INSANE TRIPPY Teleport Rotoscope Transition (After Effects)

What's up guys, welcome back to the channel. So today I was watching some old music videos and I just wanted to be inspired to create something. So I actually found myself watching the Ken Carson rock and roll music video. And if you guys have watched it throughout, it's a very trippy music video, a lot of really cool effects. So I want to show you a way how I'm going to create like kind of like a teleport kind of trippy style effect.
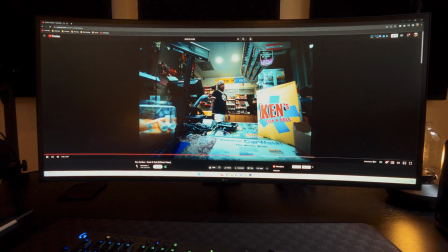(0:24)
I saw this clip right here.
That's just how I rock. That's just how I roll.
With that clip with all the jump cuts, I figured I could probably create a really cool transition and effect. So that's what I'm gonna try to be doing in this video. Also, check this out. I don't know if you guys will be able to see that well on camera, but it's actually the first snowfall of the season. It's the first snowfall of the season and it's actually on Halloween, so I thought that was a little interesting. But guys, I also got an ultra wide monitor recently. I've been looking for one for a really long time. I did so much research. I think I found the perfect video editing ultra wide monitor.
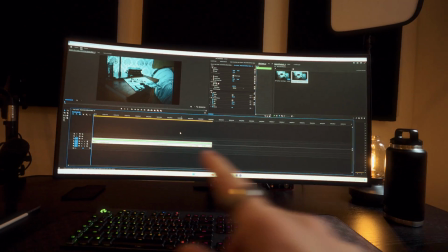(0:56)
Like, look how wide this is. This looks crazy. Like, look how much space there is in Premiere Pro. Like, your whole thing is the timeline, and then you also have enough room for all these windows up here.
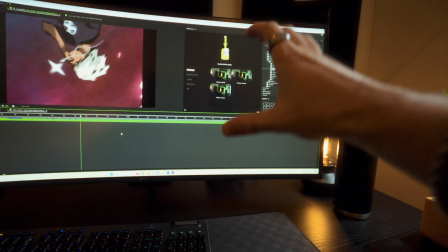(1:04)
And then also After Effects, the same thing. You get a huge timeline, get enough room for shake sauce, and then also all the effects and stuff, and your project stuff.
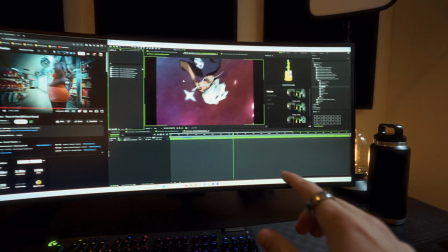(1:12)
Everything just fits a lot better. But my favorite thing about this monitor is you can actually like resize the windows and have them snap.
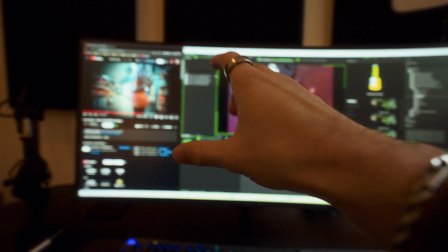(1:18)
This is a 27-inch 4K monitor right here, and then you have a little extra room for like a tab here.
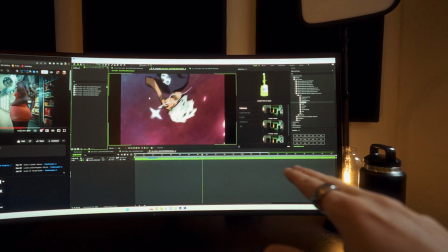(1:23)
So this is a normal 16:9 aspect ratio monitor if you didn't want to work in ultra wide, and then you can also have a little vertical monitor here, which is like perfect for me because I always use two monitors, but I didn't always need the full two monitors. I just needed a little extra room to have like a window for like OBS, Discord, Chrome, so I could see what's going on, but not have to have like a full separate monitor. And also this way takes up way less room than having two separate monitors. I looked for the perfect ultra wide forever, and I think this LG for now is that. I don't know the exact model number, but I'll have it linked down below if you guys are interested. I spent a lot of time in doing research, but definitely do your own research. There's might be ultra wides that are better for your case, but for me, I just wanted something very color accurate, ultra wide, but not too skinny vertically, you know, just does all the stuff that I need for my workflow. And that's this one right here.
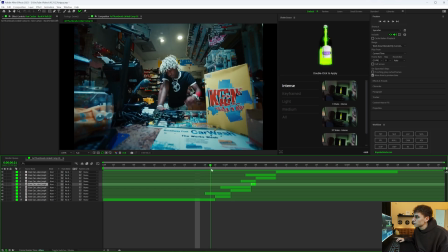(2:11)
Okay, so I rotoscoped out all of the clips and I removed the background layer for like the first few frames in each of them, so you can see how each clip kind of transitions in like this now, where they're stacking over each other. So when I play that, we have something a little bit more like jittery. And now I want to apply some sapphire effects to each of the rotoscopes and maybe some to the background layer to make it a little bit more trippy and go with the aesthetic of the music video.
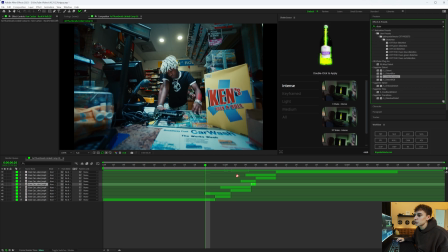(2:35)
So the first effect I was thinking of adding is distort chroma, and add that onto our roto layer. I'm going to keyframe it kind of intense at the beginning and then slowly fade in. Now let's copy and paste that distort chroma onto these clips as well.
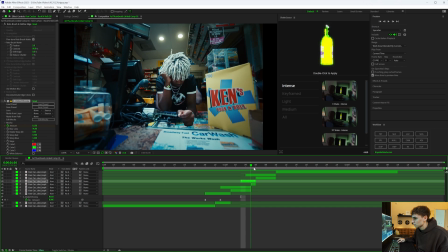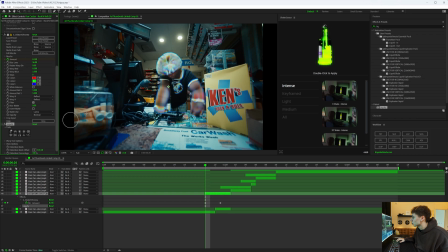(3:00)
I'm gonna use the effect liquefy and kind of just draw around to kind of make it a little bit more distorted, and change the brush size and pressure up a little bit, so it's just a little bit more intense overall.
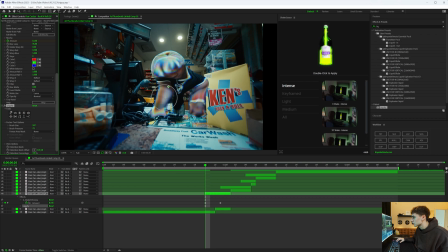(3:16)
And then I'm just going through and using all these different tools to kind of tweak it how I want to. You can see this one's kind of shrinking the certain spot that I focus in on, and then this one will like expand it. And then if we just keyframe the distortion percentage from 100% to 0, it'll slowly remove all the distortion.
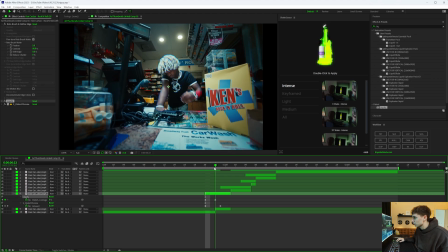(3:36)
And I'm actually gonna drag that liquefy above the distort chroma and then do that to the next few clips as well. And it's already starting to look a lot more like a transition that we want, but I do wanna sauce it up still, add some glow, maybe add some stuff to the background, and then probably some shakes overall. So let's start with deep glow.
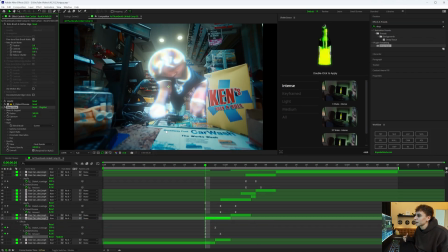(3:52)
That's just gonna add a little bit of a glow element to it, and I think it's just gonna tie the effect a little bit more together, make it feel a little bit more trippy and just fit the style of the music video.
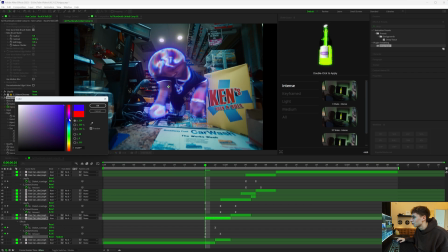(4:01)
I'm gonna change the tint to probably like some kind of like blue or purple or something, kind of to fit the color scheme here. I like this light blue.